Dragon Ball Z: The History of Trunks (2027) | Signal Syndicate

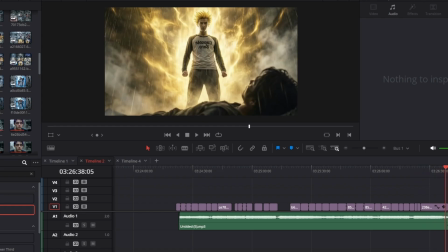858s
The earlier version looked okay, but I felt like it could be better, so I kept experimenting.
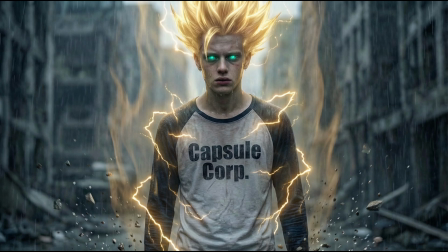864s
It took a while before I got something that looked decent.
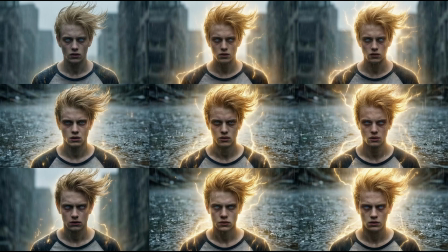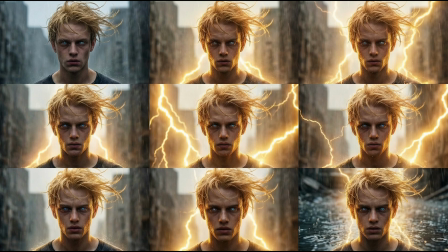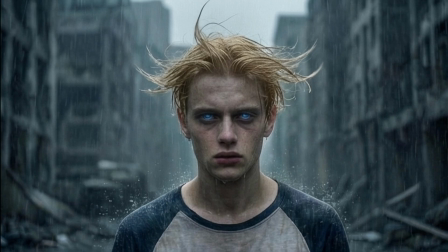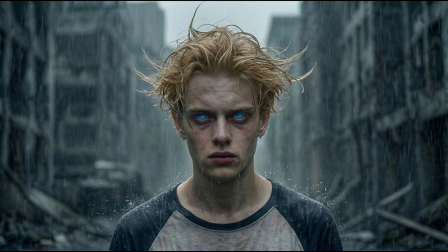885s
Eventually, I started seeing something I liked. In the end, I'm relatively happy with the final result, but I'm curious what you think.
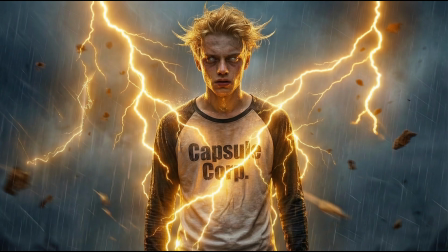894s
Was there any variation that you liked better? Let me know in the comments. Once the shots were ready, it was time to generate the videos.
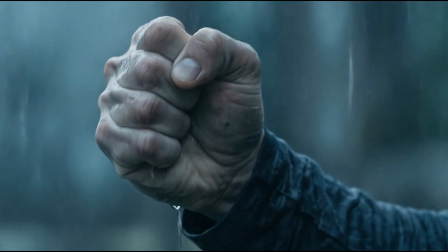903s
I started with the hands, because that felt like the easiest part.
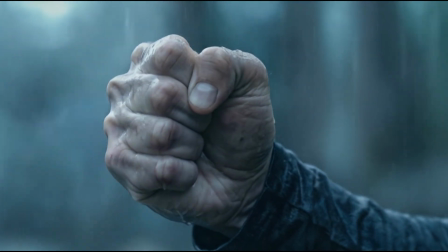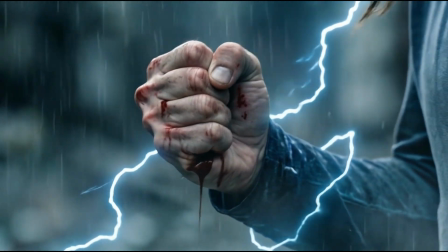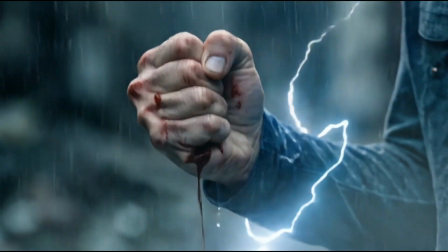918s
I liked how this generation handled the golden aura building up.
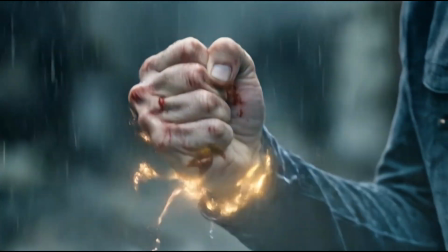922s
And now we get to the hardest part of the whole project, him screaming at the top of his lungs.
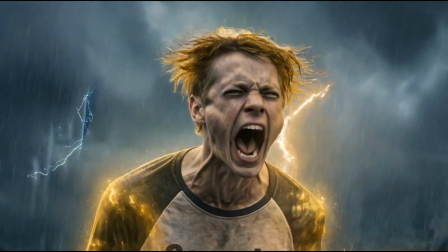929s
Generating clips with audio costs about 1.5 times more,
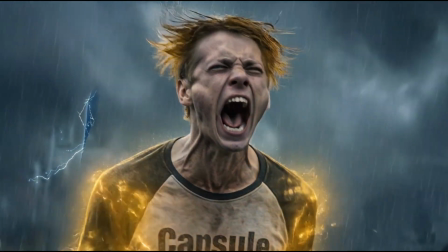933s
so I only used audio generation when I thought the sound was necessary and would be difficult to recreate later or generate with 11 Labs.
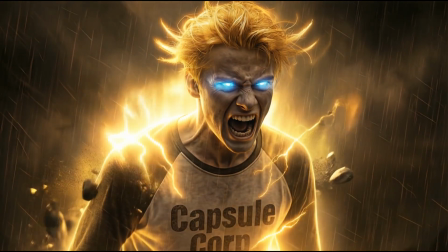943s
The scream was a bit of a mystery. It could turn out great, or it could be terrible.
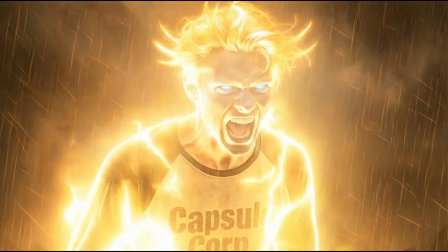949s
Some tests I tried with 11 Labs were disappointing.
No Gohan.
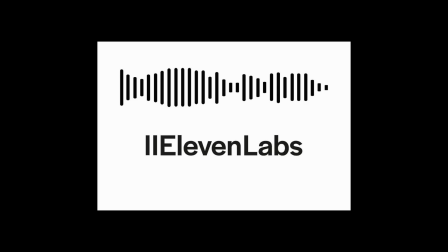957s Ah! No Gohan. Ah!
So I was a bit worried about what I would do if Kling generation didn't produce a good scream.
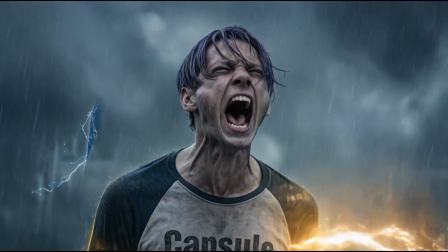970s
Using screams from the original anime also wouldn't match the realistic character style.
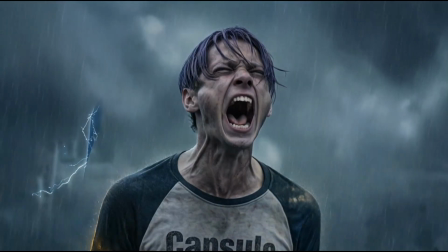But luckily, Kling 3 generated some really good screams. They sounded surprisingly convincing.
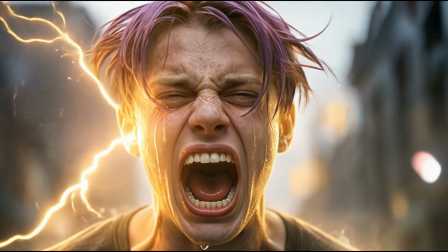990s
Granted, even though the screams were great, the visual quality could have been better.
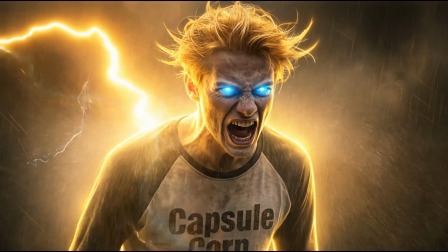995s
Some of these shots really look like they are a few versions behind in quality. Kling also struggled again with first and last image generation.
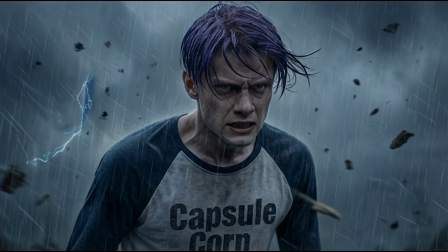1004s
The rocks were supposed to fly, and the whole scene was meant to feel chaotic.
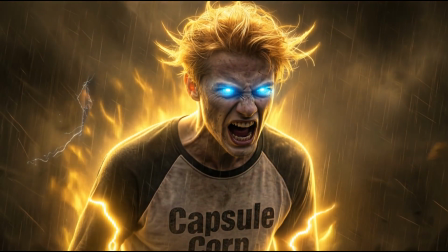1008s
But because the only difference between the first and last image was the hair, the motion looked limited.
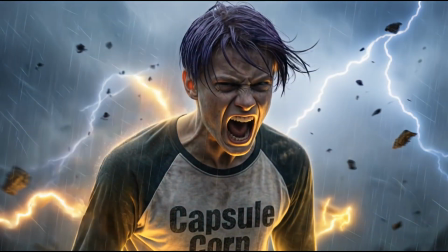1014s
It also refused to move the rocks or the rain droplets.
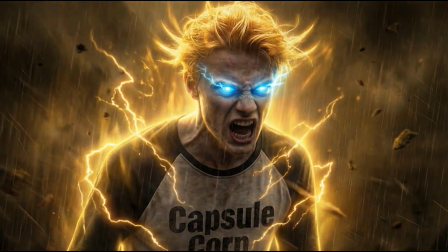1019s
However, if I provide only the first frame, then the magic happens.
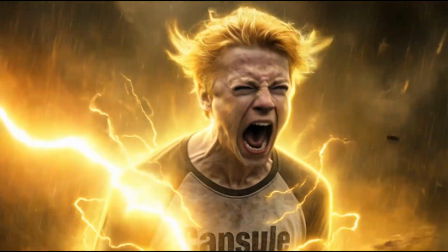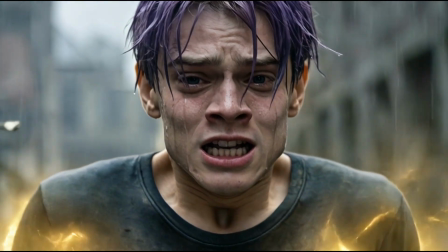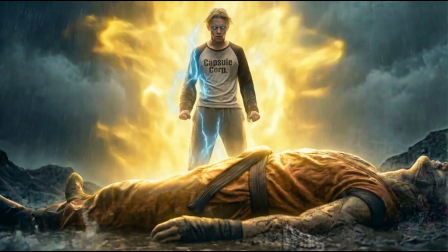1035s
And that brings us to the end. In conclusion, I would say that Kling 3 is incredible.
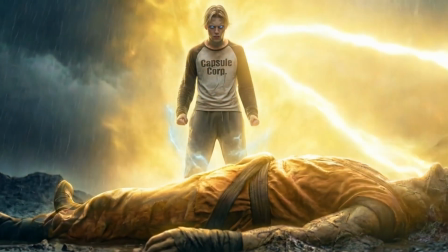1041s
It clearly shows that these tools are not going anywhere. They're only going to improve.
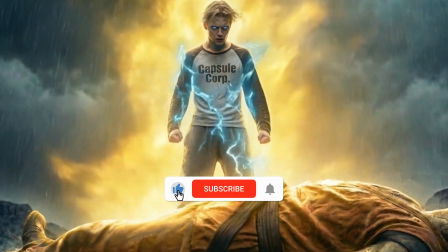1046s
I hope you liked it. Leave a comment about what you'd like to see next, and please subscribe.
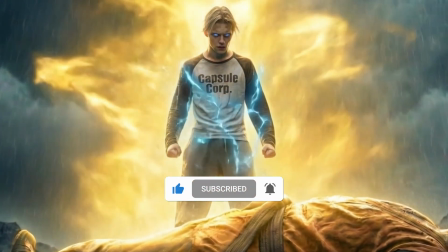1051s
It really helps a lot.